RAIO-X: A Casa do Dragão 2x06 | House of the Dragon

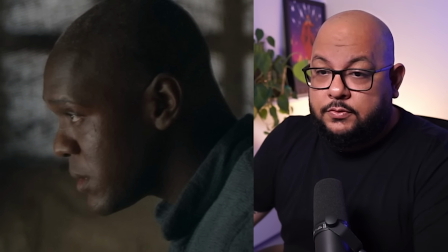20:19 No livro eles não são negros, assim como Corlys,
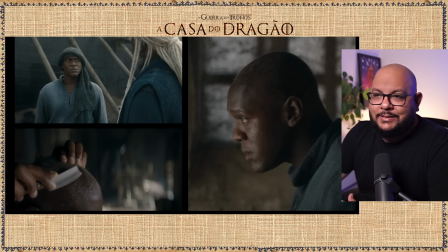20:21 e o cabelo meio que já dá aquele chenhanhan de que eles são filhos ou de Corlys ou de Lenor, isso nos livros. Eu falei bastante em detalhes sobre, mas aqui o que eu queria mostrar é como parece que ele é loiro, diferente do irmão dele, né?
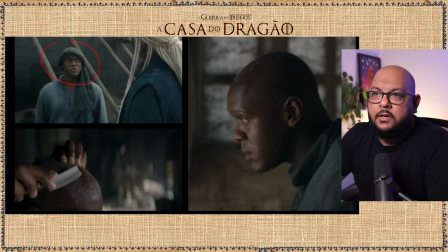20:36 Ele nasceu louro, assim como os velaram, tá vendo? E por isso que ele tá aqui com um turbante, que é pra não... É um turbante isso aqui? Enfim, um pano, que é pra não mostrar a sua cabeleira louro. Porque, meu amigo, aqui, em Deriva Marca, se você nasce louro desse jeito aqui, louro preto, se você nasce com esses dois atributos, esqueça tudo.
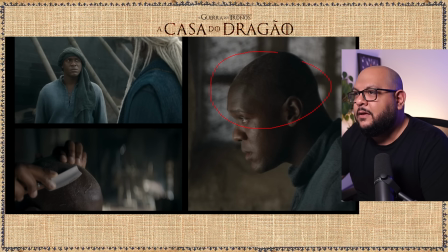20:54 Você é filho desse homem. Não tem outro não. Enfim, e tá aqui, mais de perto, ele com o cabelo meio alourado.
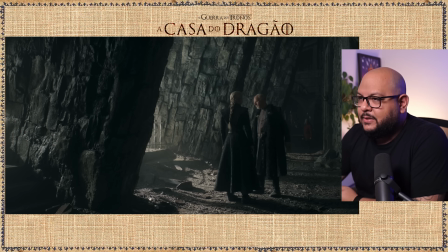21:01 Aqui a cena do tapa. Uma coisa que eu quero mostrar na cena do tapa, não tem essa cena também nos livros.
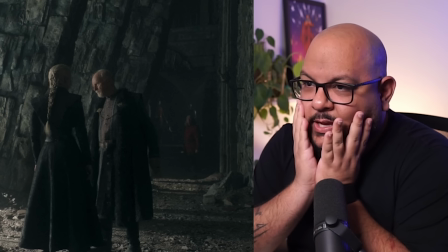21:06 Meu Deus, não tem essa cena no livro, PH. Nem era pra existir essa cena horrível. Essa cena é maravilhosa.
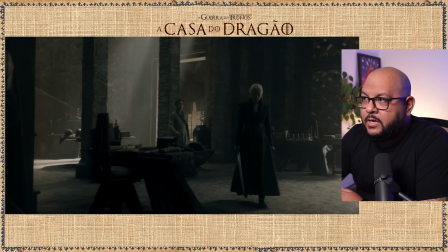21:11 Não precisa estar no livro. Mas uma coisa que eu quero mostrar é como sempre tem alguém observando todas as cenas íntimas. Por mais íntimas que sejam. Pronto, é isso que eu queria dizer. Sempre tem alguém de olho, né? E nas cenas hiper íntimas, aí nem sempre tem alguém de olho. Será? Mentira.
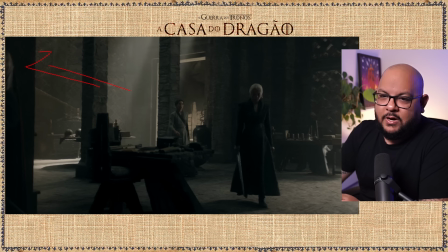21:27 Tem aqui um cavaleiro bem no cantinho, ó. Cavaleiro bem no cantinho aqui, observando. Só escutando. E depois conversando com o bobo cogumelo. Outra coisa que eu quero destacar aqui é como desde a construção dessa cena, Missari já está planejando o rolê do final.
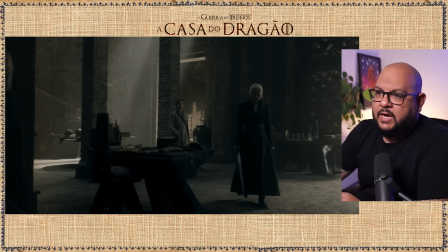21:43 Tem muita gente dizendo que o beijo foi forçado e tal. Eu não achei forçado não de verdade.
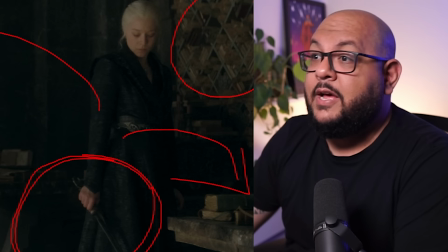21:49 Mas essa cena do final já vem construída aqui, que é quando ela fala, ô rapaz, tu fica tão bonitinha de espada, né? Pouca gente lembra disso, tu já está tão bonitinha de espada. E outra coisa que eu queria destacar nessa cena é como ela, pela primeira vez,
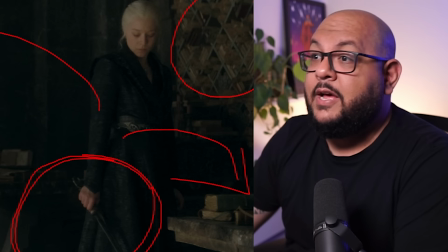22:02 elas estão conversando na biblioteca, porém ela com a espada e não com um livro.
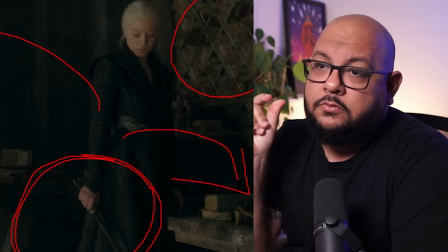22:10 Diferente do que a gente vem falando nos outros episódios, vocês lembram?
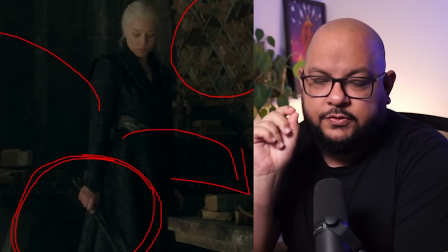22:13 Por isso que é muito importante construção, construção, desenvolvimento, com calma, é muito importante.
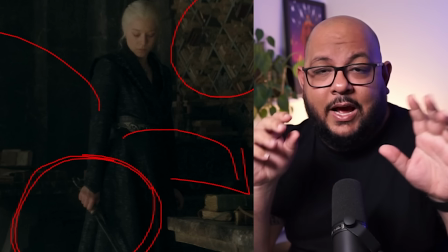22:19 Lembra que no episódio passado eu falei como os homens aparecem com a espada e as mulheres com os livros, ou seja, mulheres com tinta,
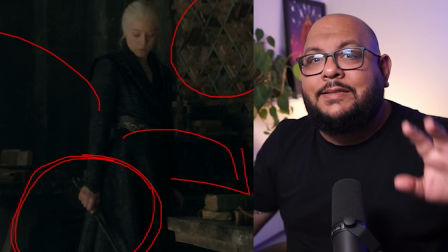22:27 homens com guerra, batalha, o que quer que seja. Quando nada dá certo para a nossa querida Rhaenyra, o que ela vai fazer?
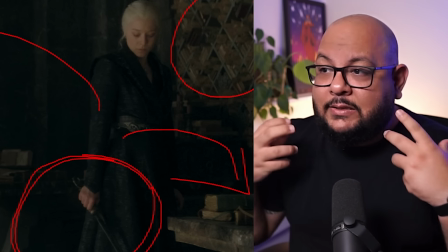22:33 Ela vai renegar aquela tinta e ela vai pegar a espada. Em termos estéticos, isso aqui tem um assunto sendo contado.
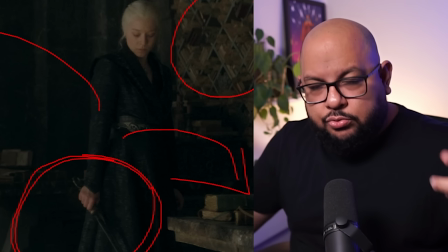22:40 Em termos semióticos, tem uma construção acontecendo episódio pós episódio.
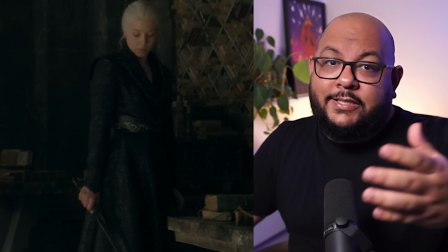22:46 Quem definir isso? Pegar o diretor? Não, roteirista. E como tem uma roteirista-chefe, Sarah Hess, desde o começo da série, ela vai definir.
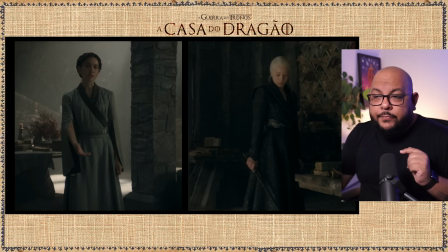22:54 Ah, aqui eu nunca vou mostrar a Rhaenyra com a espada. Tá, agora ela tá com a espada. Por que ela tá com a espada? Então você tem que entender o que é que o plano tá querendo da gente. O que é que a cena tá querendo da gente.
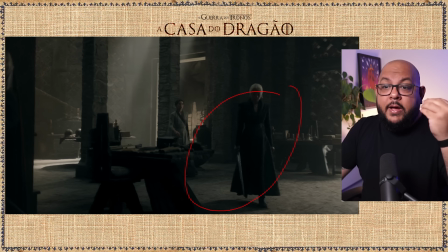23:05 A cena tá querendo que a gente veja Rhaenyra titubeante com relação a tudo que está aqui atrás dela, que são os livros. coisa que antes ela estava 100% debruçada neles.
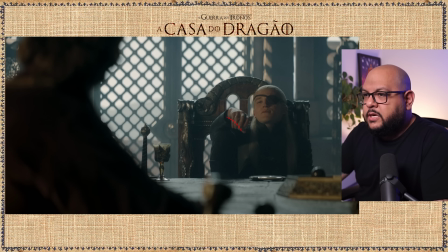23:20 Ficou claro, está desenhado. Enfim, nosso nada querido Eamond aqui com a perna dele para cima, combinando com o que eu falei lá no começo do episódio,
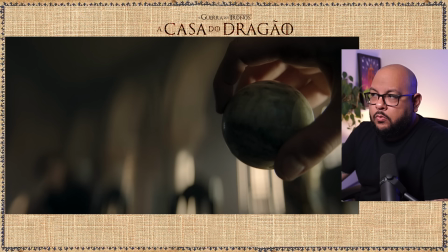23:28 ou seja, ele soberbo com relação a isso, não só isso, ele soberbo brincando com o globo como se fosse o mundo em suas mãos, como se ele estivesse brincando com toda aquela situação. E destaque a espada aqui presente. se Amon tem a espada, Larys tem o cajado.
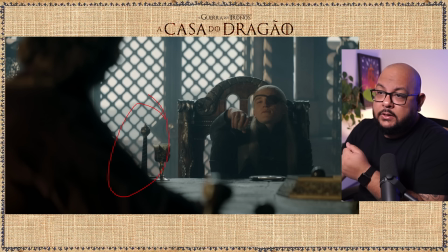23:45 É um cajado, né? Isso aqui, amuleta. Amuleta. Se um tem a espada, o outro tem amuleta. Ou seja, a espada do Larys é o que ele fala mais à frente pra Egon. Passar despercebido naquela situação como um todo.
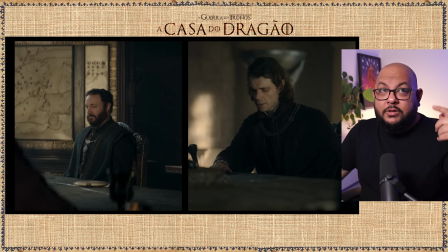23:57 A partir do quê? Descer o cajado. Sabe quem foi que fez isso? Muito tempo depois, nesse caso, mas muito tempo antes pra gente que assiste,
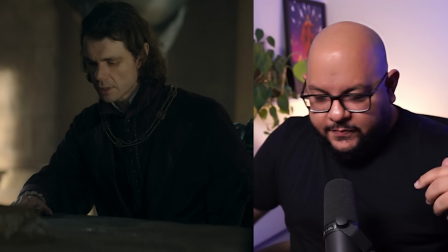24:04 o Paisel, o mestre lá de Game of Thrones, que se fingia que era um velhinho e tudo mais, e a galera comprava a ideia.
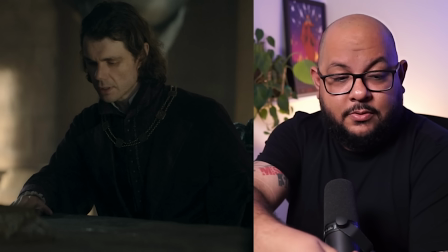24:11 Tem até uma cena muito legal que ele dá um recado assim pro Tyrion, aí ele deixa cair de propósito.
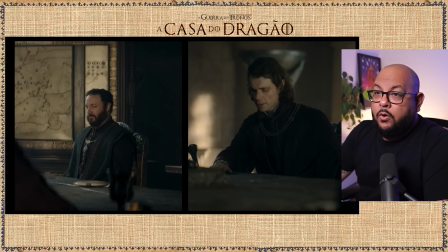24:16 Aí o Tyrion vai ter que pegar pra humilhar o Tyrion, né? Então, enfim. Outra coisa que eu gosto dessa cena são sempre os olhares, né? Como quem diz, ó, vai sim. E você vai ser a mão, sim. Adoro isso.
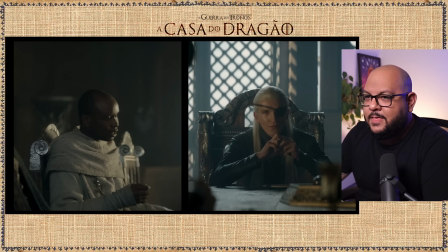24:27 E também como que ele demonstra a sua raiva. Então o próprio coitado vem todo feliz, o mestre Orvile, e aí ele amassa o rei com as suas mãos. Ou seja, o que ele quer fazer com o rei? Ele quer amassar essa carniça que acordou.
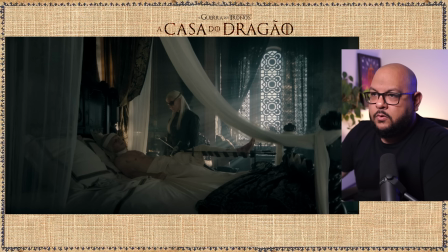24:43 Legal, né? O dito pelo não dito. A cena falando pra além do texto. Quando vai nessa cena, primeiro os raios de sol aqui, parabéns pra fotografia, coisa linda, né? Ou seja, o rei não pode nem amanhecer em paz que já vem o demônio encher o saco, literalmente.
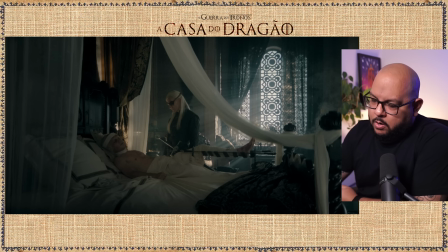24:59 E aqui o foco de novo no tapa-olho, ou seja, qual é o lado que vai agir nessa cena, já sabemos. O lado pereba desse homem, o lado ruim, o lado otário dele, que é basicamente o que ele tem para oferecer. Outra coisa que eu também queria que você mostrasse, mostrasse não, percebesse, já falei,
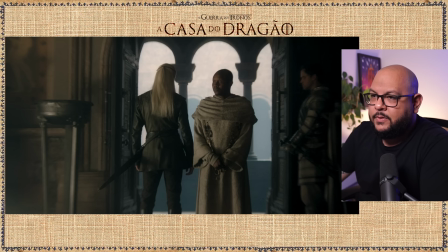25:18 os ângulos agudos desse ator contra os ângulos obtusos, arredondados, buleados desse outro ator. Percebe a diferença dos ângulos? Ele não é gordinho, mas ele é mais redondinho, diferente desse outro aqui,
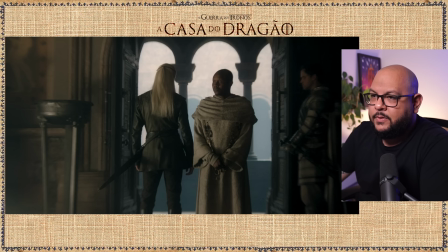25:33 então essa é a grande diferença entre os nossos personagens aqui, um é mais incisivo, o outro é até mais comedido, tentou ser incisivo, não conseguiu, foi pro chão e quase vai pra vala.
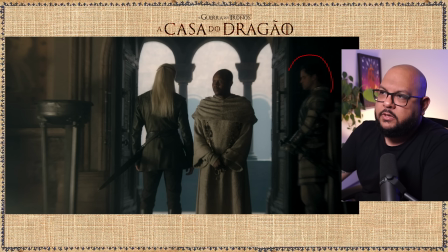25:48 E de novo, não há nenhuma cena que não tenha um sujeito quase oculto, observando aquilo dali. As cenas íntimas poderão ser alvo de fofoca, sempre. Show?
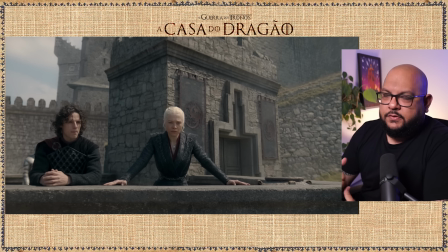26:00 Ah, rapaz, eu quero mostrar aqui um negócio que um dos editores aqui do canal, no caso o Atreuson, porque quem edita o Raio-X é a Ju, mas o Atreuson observou que aqui os pretos têm essa insígnia, essa heráldica, esse brasão de armas, que é o dragão de quatro patas, que é errado.
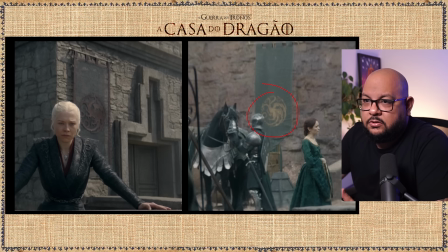26:18 Jorge Marte já falou que quatro patas é errado. Os dragões e oestros têm duas patas e as patas dianteiras são as asas. Show? Então os Targaryen estão aqui com esse design errado, mas os verdes estão com o design certo.
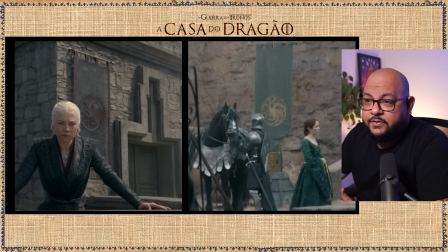26:32 Então, segundo o nosso editor Atreuson, que não está aqui para se defender nesse vídeo, ele é pró-verdes, ele é contra os pretos.
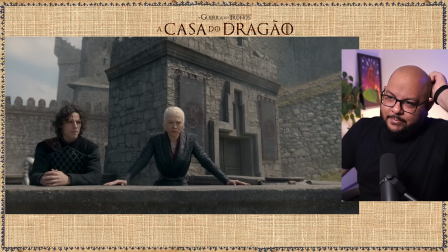26:40 E conhecendo o humor desse meu garoto de Atreuson, Douglas, eu tenho certeza que ele é dos verdes. Ele é totalmente pró-Ego. Desculpa essa piada. Voltando, essa bicha, a Missara, ela é muito engraçada, né? Porque essa cena, sempre que a Rhaenyra vem pra cá, ela vem arejar as ideias. Ela vem sempre depois da reunião do conselho.
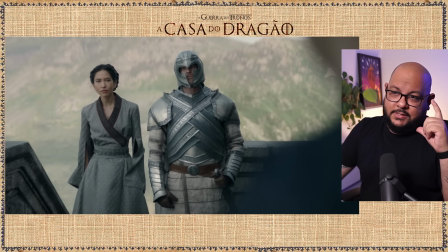26:59 E Missara sempre tá ouvindo as reuniões, a gente já viu isso, né? Tem uma cena distante dela sempre observando as reuniões.
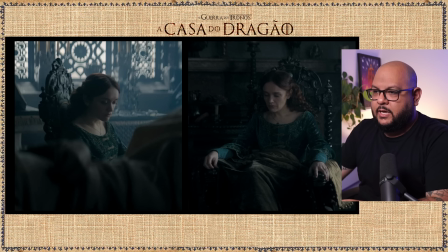27:05 E aí depois ela vem botar potoca na cabeça da rainha de acordo com o que ouviu ali. Lembremos, tá? Prosseguindo, aqui eu quero falar sobre iluminação um pouco, tá? Ela está velando o filho a noite toda. Como que você sabe que foi a noite toda, PH?
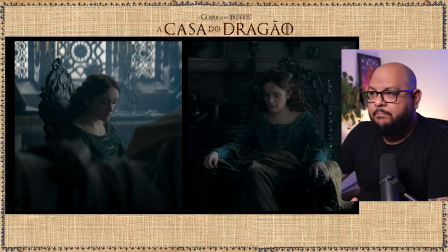27:22 Primeiro pelas olheiras que tem nas cenas seguintes, mas depois porque a gente vê o raiar do sol aqui.
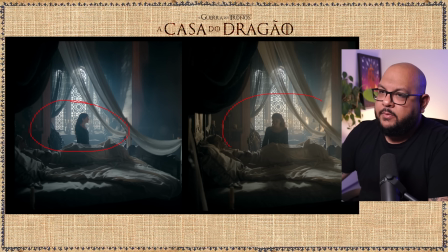27:27 Esse é o primeiro frame. Esse daqui é um frame que acontece pouco tempo depois, que é o sol raiando. Percebe a mudança de cor? Gente, isso é tão bonito. Imagina que lá fora tem um cabo com a luz gigante e aí tem o rádio aqui falando. Enquanto está em cena, o cabo aqui do rádio fala Vai, vai, vai, vai. Aumentei.
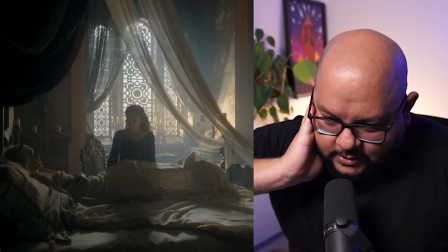27:47 Muda o Kelvin. Bota 7200 agora. 7200 Kelvin. Isso, isso. Muda, muda. Aí, aí.
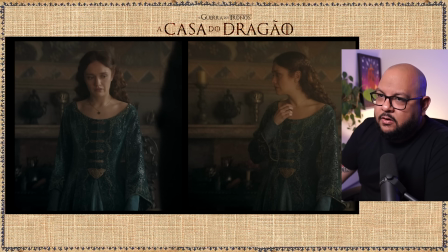27:52 Tá ótimo. Agora vai degradê. Vai dando um degradê. Olha a cena como vai mudando. A cor da cena vai mudando.
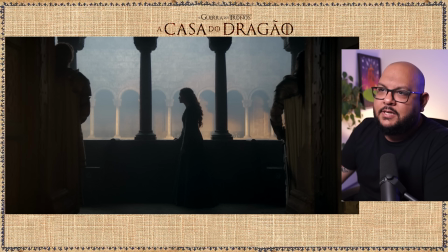27:57 Tu percebe a cor? Mudando. E aí terminando isso aqui, nesse degradê. Coisa linda. Nesse amanhecer. Ou seja, ela passou a noite inteira aí. Não à toa.
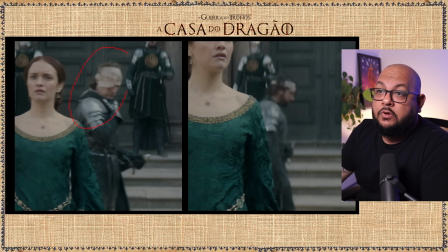28:07 Tá aqui com as olheirazinhas dela, ó. Mas o que eu quero mostrar é como os soldados aqui nesse trecho ainda estão machucados. ainda estão feridos e já tem que ir lá lutar mais um pouco dessa guerra. Isto é, perceba que eles estão indo com as tropas um pouco,
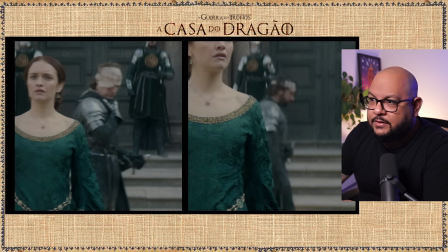28:24 não só cansadas, mas machucadas, um pouco aquém do que elas podem estar.
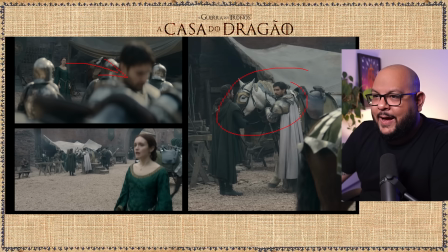28:29 Fica aí o foreshadowing, antecipação quer que seja. Outra coisa que eu gosto nessa cena é como a Alicite ela foi falar com Kolo, né?